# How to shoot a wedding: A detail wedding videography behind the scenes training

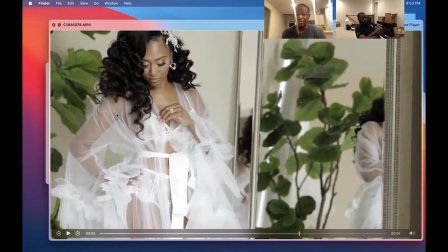(27:03)
right it could be a picture here it could be a like nothing here like this pops because of all the greenery it just and you're thinking contrast you're looking at pictures in the background when if it's just too plain it's ugly you can bring a picture in you can find a place where
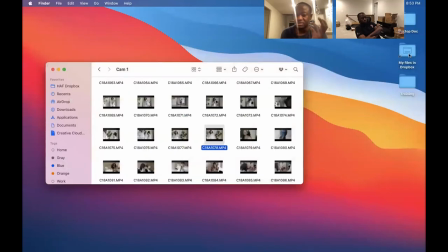(27:18)
there's picture i had a wedding where i had to go find a location it was i don't have it it wasn't upstairs i had to bring him downstairs and find a place find a place with great like contrast so it's not just like one like that fix yourself up the reason why this
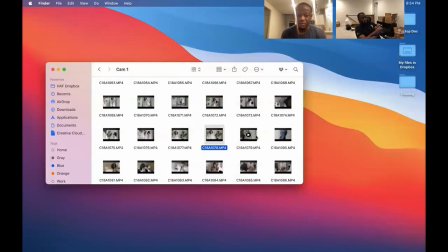(27:34)
pops is because the reason why this pops is because there's grain in the background what's up is it six minutes left um
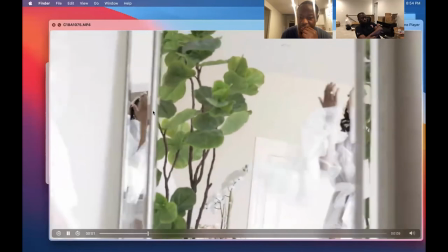(27:43)
i'm just trying different things like i have walk into the frame as you can see i
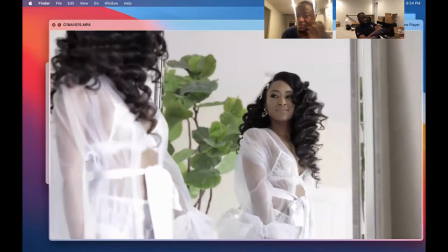(27:48)
man held that's why it's like so shaky right but like i have so many
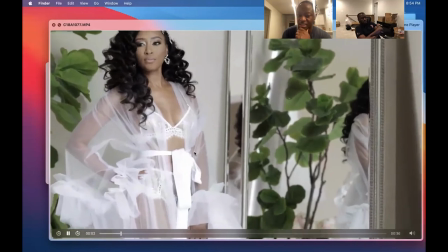(27:53)
different shots that i'm like okay one of this is gonna work and i think i'm probably on the model i switched on monopod you can tell when i switch to monopod because i'm
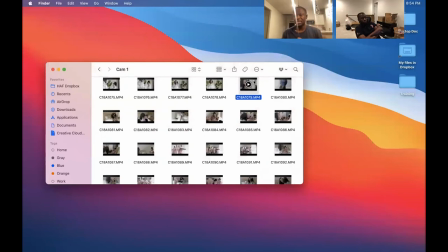(28:00)
mid i can't try mid and held like carrying the camera try to shoot a mid shot it's like it's like
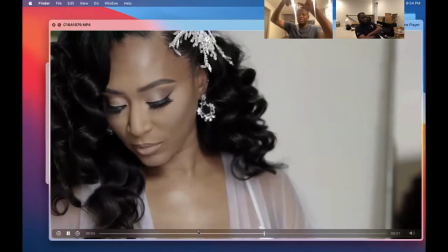(28:07)
mad shaky so i'm on a monopod now and i'm like high up looking down now making sure even though i'm cutting off her head here it's kind
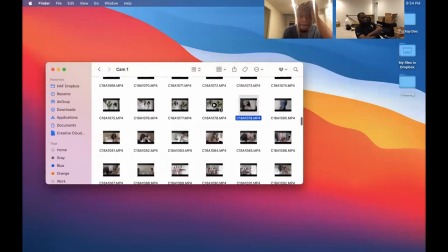(28:15)
of bad but now i'm like switch the monopod this is probably a monopod fix yourself up this is a moment you see how stable it is
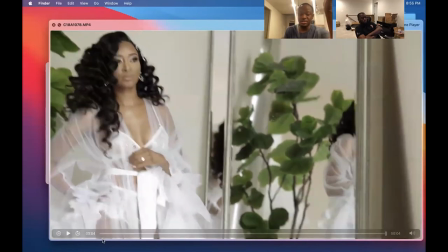(28:23)
it gives me that stability and i don't have to push in why because i could push it in post
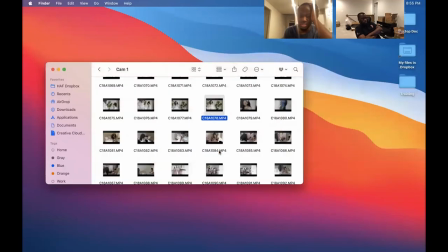(28:29)
i could just like slowly like um scale in and then the wedding dress classic
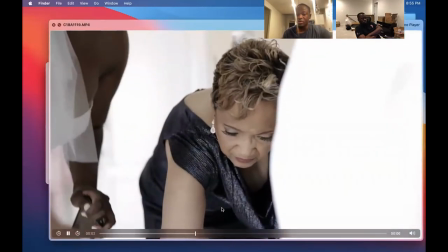(28:35)
like i said it's just want to capture people helping her out and this is all staged it's always you
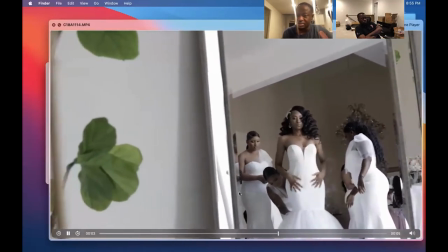(28:40)
notice we're only using we're always using here right you know we're always using this area right yeah
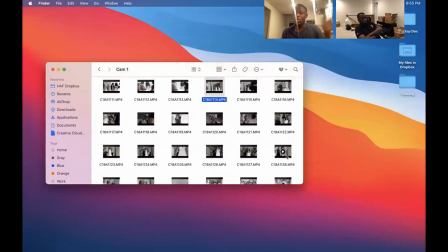(28:47)
right because that's the best area we're not just like oh because we were before she went when she went back already like okay let's use this spot so it's very intentional you're not just documented like where is she gonna be dude when you walk in these are things that should confuse you where am i gonna shoot not so much details yet but where is
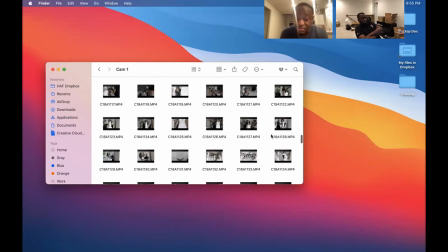(29:06)
she gonna be where's the i look for the light i this light i turned it on for one shot and i turned it
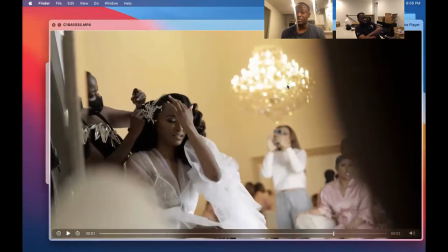(29:12)
back off perfect right here so you see how like you saw intentional it is i turn on the light because i'm like wait maybe a pop in the background would be nice especially when the natural light is next to her it'll separate her but it's like i don't know it just puts a
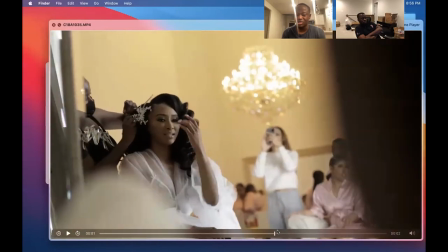(29:26)
cast a yellowish so i'm like and i don't like it
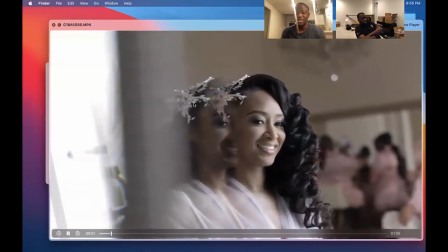(29:31)
right so if you notice the next shot i turned it off yeah you see it's it's very very intentional know and
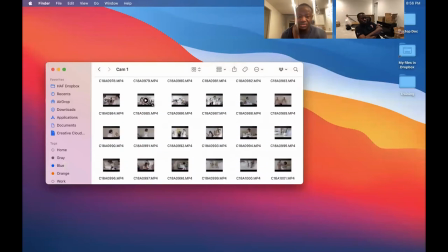(29:38)
this is after all this all these extra like regular shots and stuff like that
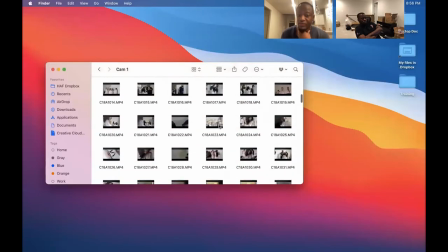(29:45)
which will be great for the feature film
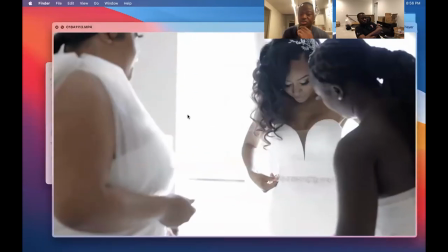(29:49)
so what her in the wedding gown you literally you can shoot with the light but you make sure you expose for her you're not shooting the silhouette
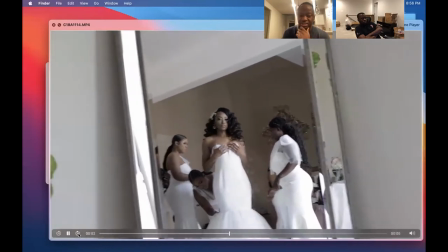(29:56)
it'll look like very angelic but as you can see it's better to have her not you're okay with
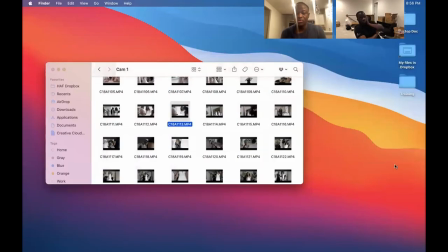(30:04)
the window being blown out once in the blue moon right like for one to two shots right
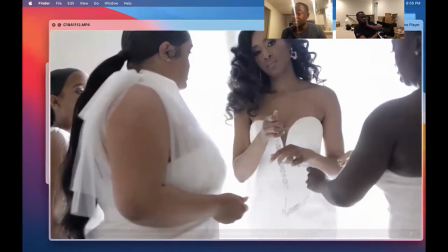(30:09)
because she when i walked in the room she was already here so let me just capture this
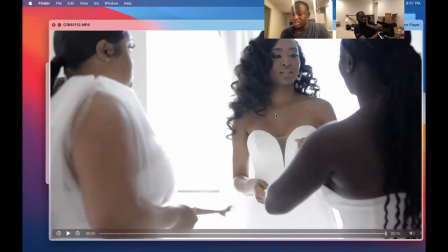(30:13)
and her skin is properly exposed it's not a silhouette shot
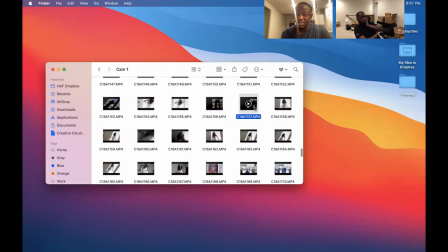(30:17)
like it's not this like this is a
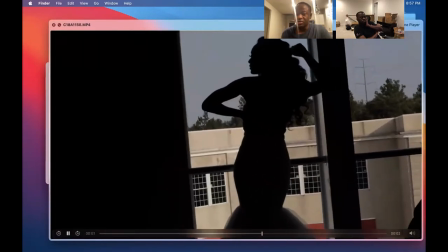(30:23)
little bit more exposed one shot sure but what i'm what
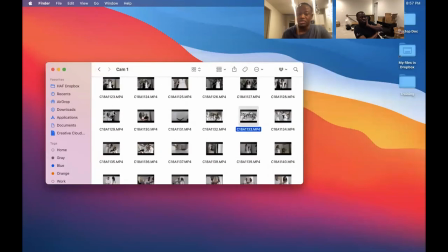(30:27)
i care more about is shifting her to where the light is which is right here
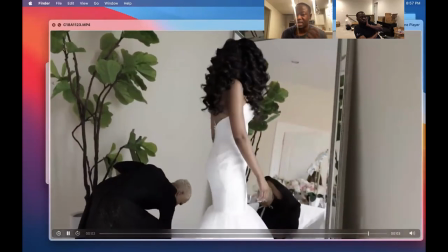(30:32)
you see how the light hits her perfectly here and her body is angled intentionally
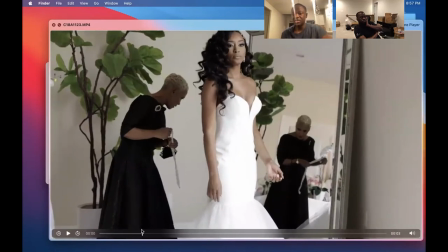(30:37)
towards the light and she can look back now she can look back towards mom she looks straight she'll look down making sure she keeps this body profile but she looks straight she looked back what time is it three minutes